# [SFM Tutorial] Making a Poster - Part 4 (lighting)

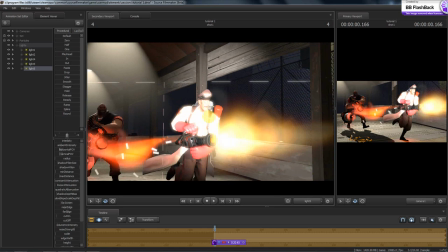Because if I wanted to, I could take hours and hours and hours and make these things look really, really good.
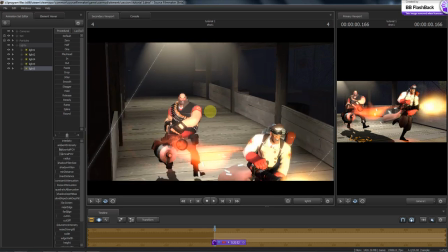But
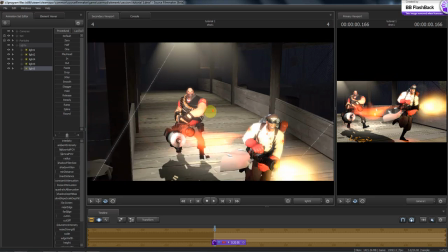considering that, other way,
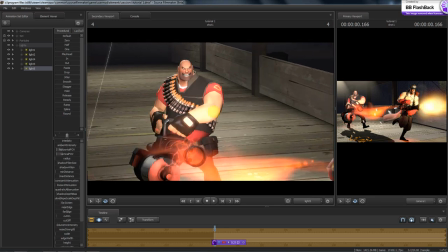considering that my main goal for this was to, was more or less to educate,
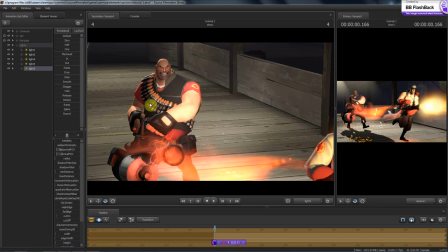I am going to kind of skimp a little bit on some things that I might otherwise go in and fix.
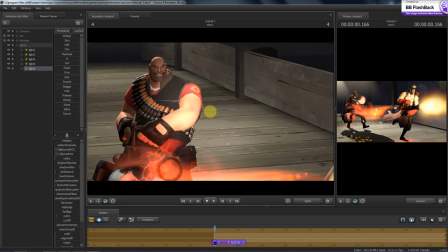So now what I'm going to do with this light here is I'm putting shadows onto the front of the heavy.
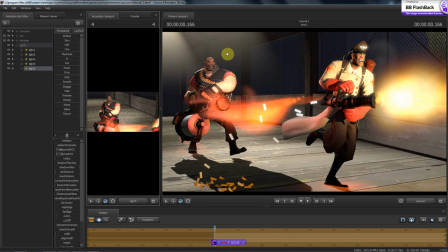Putting shadows onto the front of the heavy. I'm going to make it look like this light that's on him is actually coming from this. I could have used this light to make the light to illuminate him, but what happens is, because this light is showing through the medic, it's putting shadows on him that I don't want.
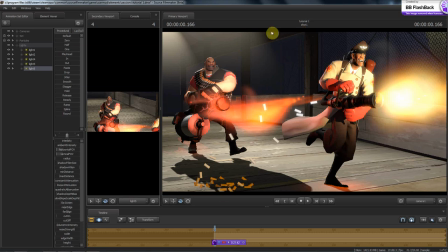So I back that light off so that it doesn't actually emit onto the heavy. And I'm just going to fool around a little bit and kind of move this light until I still want part of him to be in shadow.
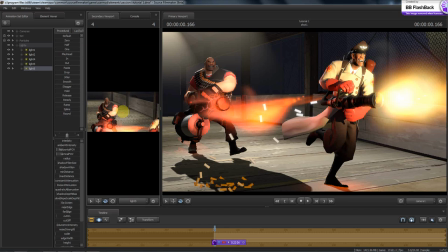Which that looks pretty good. Kind of bring the intensity down. Maybe bring it back onto his face a little bit.
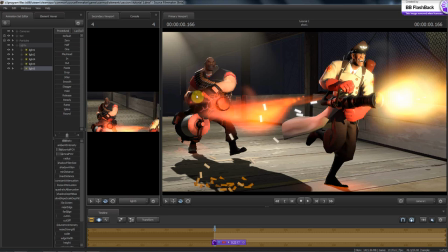I want this part right in here to be silhouetted, because I've got rim lighting on there, so I know it's breaking it up. Same thing, shadow attenuation down, shadow filter size up,
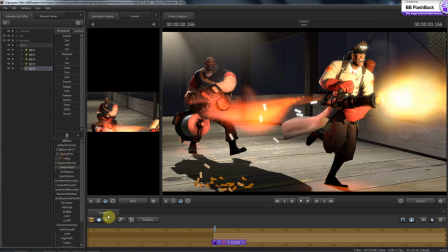and we're just going to bring the radius up just a bit and look and see how that looks. It's too much. We're going to bring the intensity down some more. That looks all right. I want to change the color scale, so I'm going to come up here to this light, and
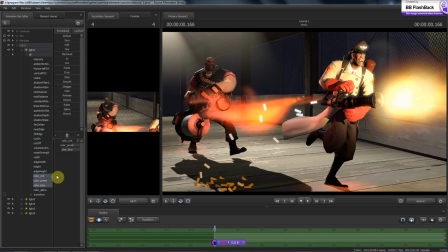I want to just select the RGBs, come down here, copy the samples, go back into this light, which is light 5, and paste those samples, and now it's the same color.
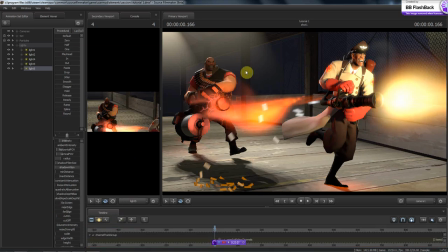And that will also help accent his color tone a little bit. It also makes him, it keeps him from being pasty white, too. You can actually change his skin tone by changing the color of the light.
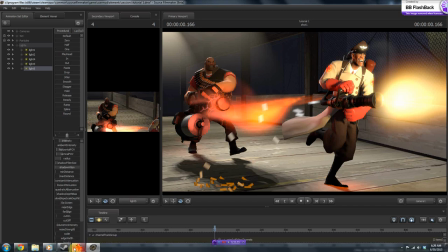That's what I want to do. I want to dull him down. Because remember, in this one, he's actually fairly small in the frame.
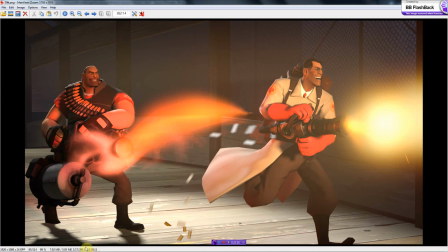He's a small fry now. The medic's the dude. So we're going to leave it like that.
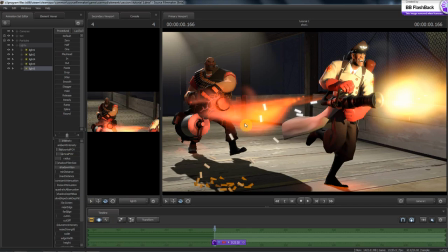Alright. Let me see if there's anything else. Let me just kind of glance through here and see if there's anything else that I might want to do.
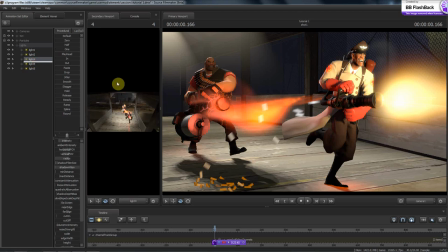I think for this light, that one, I'm going to pull the radius off.
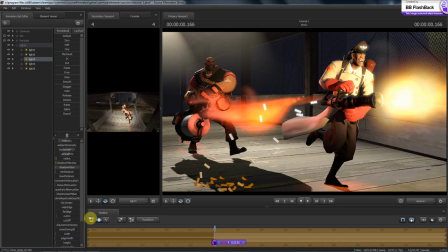I'm just going to take the radius. If I do anything, I'm going to do very little, just to kind of fuzz it up. I want these shadows down here to be fairly hard. Got rim lighting here, got rim lighting there. I like this motion blur. This motion blur looks good. Got a little bit of artifacts right here.
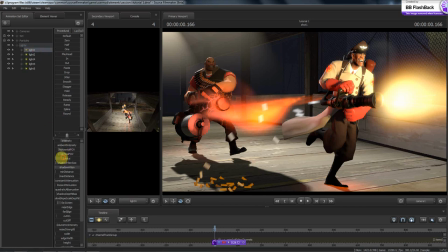Let me go to this first light and drop the radius down even more on it and make it sort of harder. Oops. I keep forgetting you got to do it in the motion set editor. All right. That looks pretty good. All right.
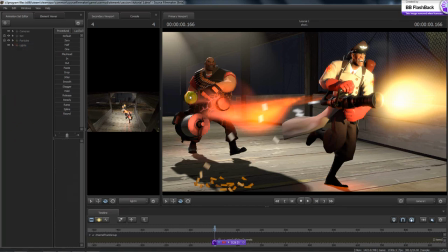So 25 minutes worth of rambling and pretty close to the whole thing. One thing that I will emphasize, you can go into the camera and you can change the tone map scale, so I can darken, if I go into the motion editor, I can actually darken this whole scene up if I want to.
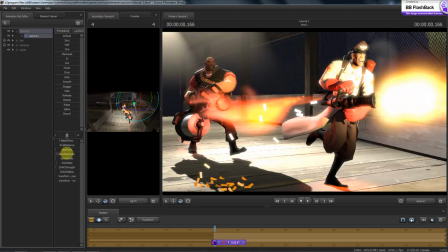I don't want to. You can make it brighter, too. You can make it so bright you can't even see.
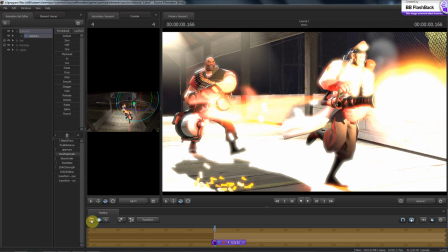Actually, what would that look like if I scaled it? You can't see anything. All right, so let's just